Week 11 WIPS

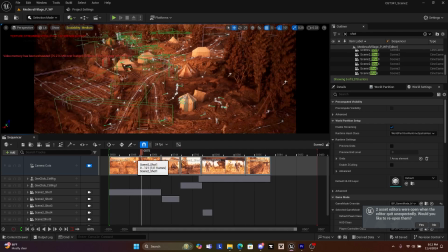Hello and welcome to my week 11 WIPS for my cinematic project for scene 2.
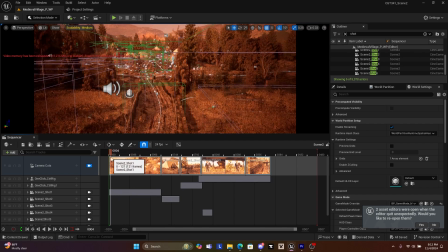Um, so far I've gotten
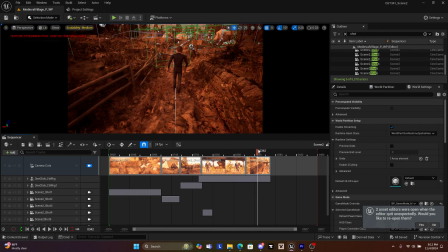shots 5 and 6 set up to where I'm now getting into more of the action of things.
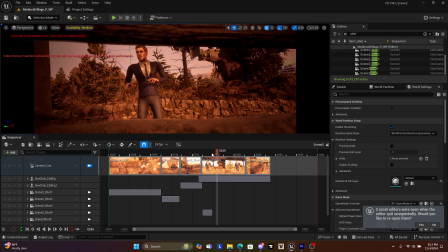Uh, as you can see here, I start by setting up a shot of him looking around kind of scared because this is like transferring to where his perspective of teleporting to this time, and then him going down and blending in the animation of him noticing someone in the distance.
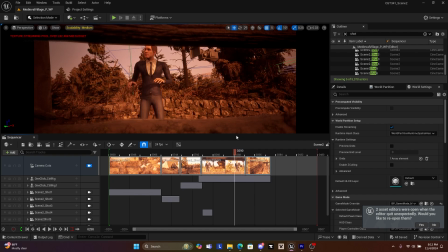And this will need a little bit more of a rework because it's a little fast. I've edited it some with the control rig, but his head is tilted down a little bit too much right there, so I'll have to tilt his head back to where I want it to be and slow that animation down a little bit,
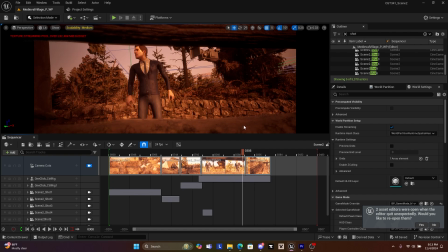maybe make him hold it for a little bit, and then get into this stuff. This transition is pretty decent. It could be a little bit better.
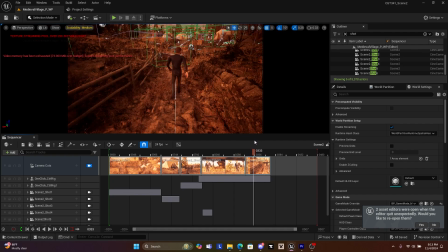Um, the camera will probably be closer to his shoulder, so that might help. And I'll animate that camera to walk with him for this shot.
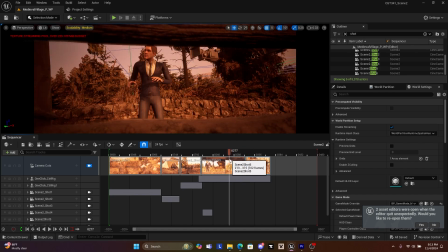And in this shot, I'll mess with some blur and a little bit of a dolly movement. Just add a little bit of a flare there. I might mess with the location of it too, but just trying to block out these last few things here.
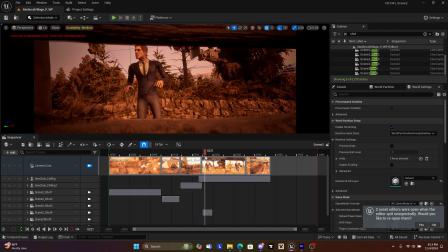Originally, he was supposed to be assessing and thinking about what's happening with the pose, more like a fist on a chin kind of deal with the storyboard. But I wanted to fit the vibe of what the other team was going for with more comedic, kind of confused kind of animations.
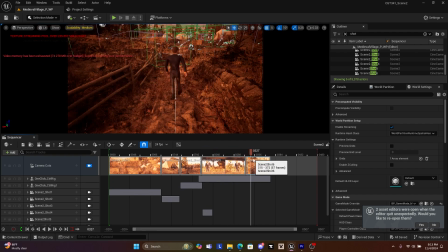So I switched the animation, but still try to keep the composition and flow of everything similar to my storyboards,
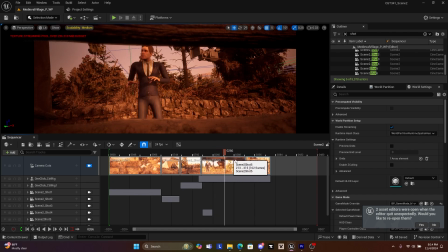and this is what I got right now. Um, During this process and going forward, the three animation principles that I want to be following of the 12 animation principles is anticipation for sure, especially whenever I get into
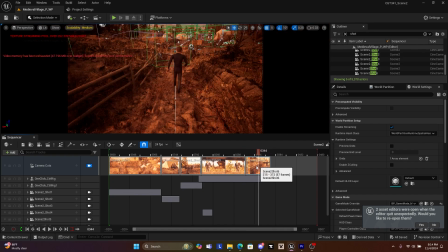the knight's attack to the character. I want there to be a lot of anticipation there. Staging when I get there too, kind of like how I've been doing a lot here, but especially whenever I get to more characters, I want them to not be competing for scene presence there.
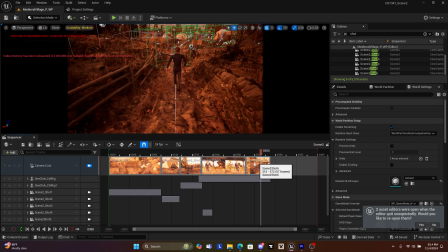And probably arc is another big one for me to try to keep these animations looking smooth with a consistent arc,
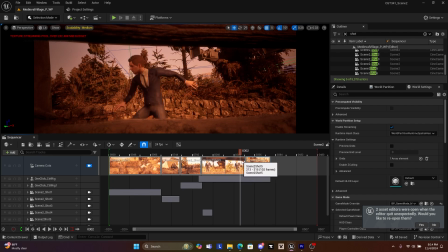like with those arms there. Uh, Try to keep that in mind to keep everything feel a little bit more realistic. And a side one is probably going to be exaggeration. These animations are pretty exaggeratory,
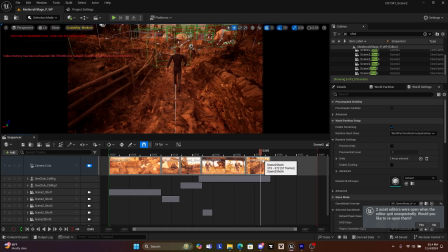and I feel like keeping that up will keep the whole thing consistent.
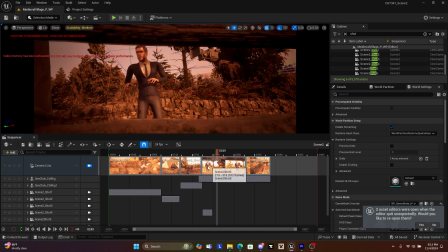Um, so that's kind of where I'm at right now.
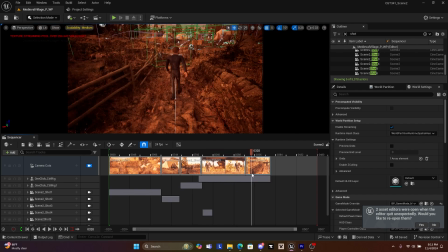I would like to make some more progress and fine tune, get these shots to get the cameras animating with the animation.
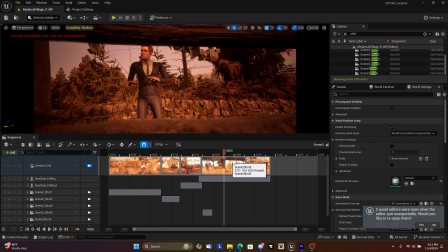Just wanted to try to get the action going a little bit more, and then get a maybe one or two more shots by the time of Wednesday.
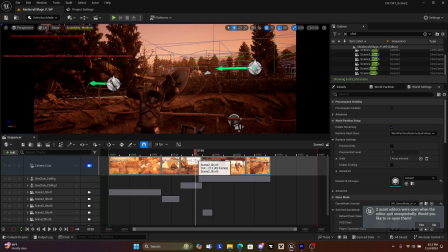So that's where I'm at right now. I feel like I have some pretty good progress finally getting into the action of things, the other half of my storyboard.
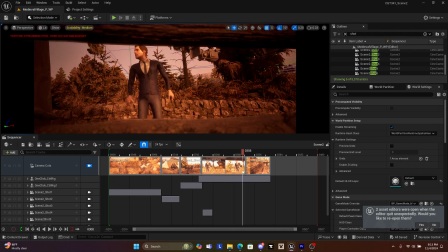And I think this will go a lot quicker because I figured out a framework on how to do this now. So this is what I got so far. I hope you enjoyed it, and I hope I can make some good progress come Wednesday. See you later.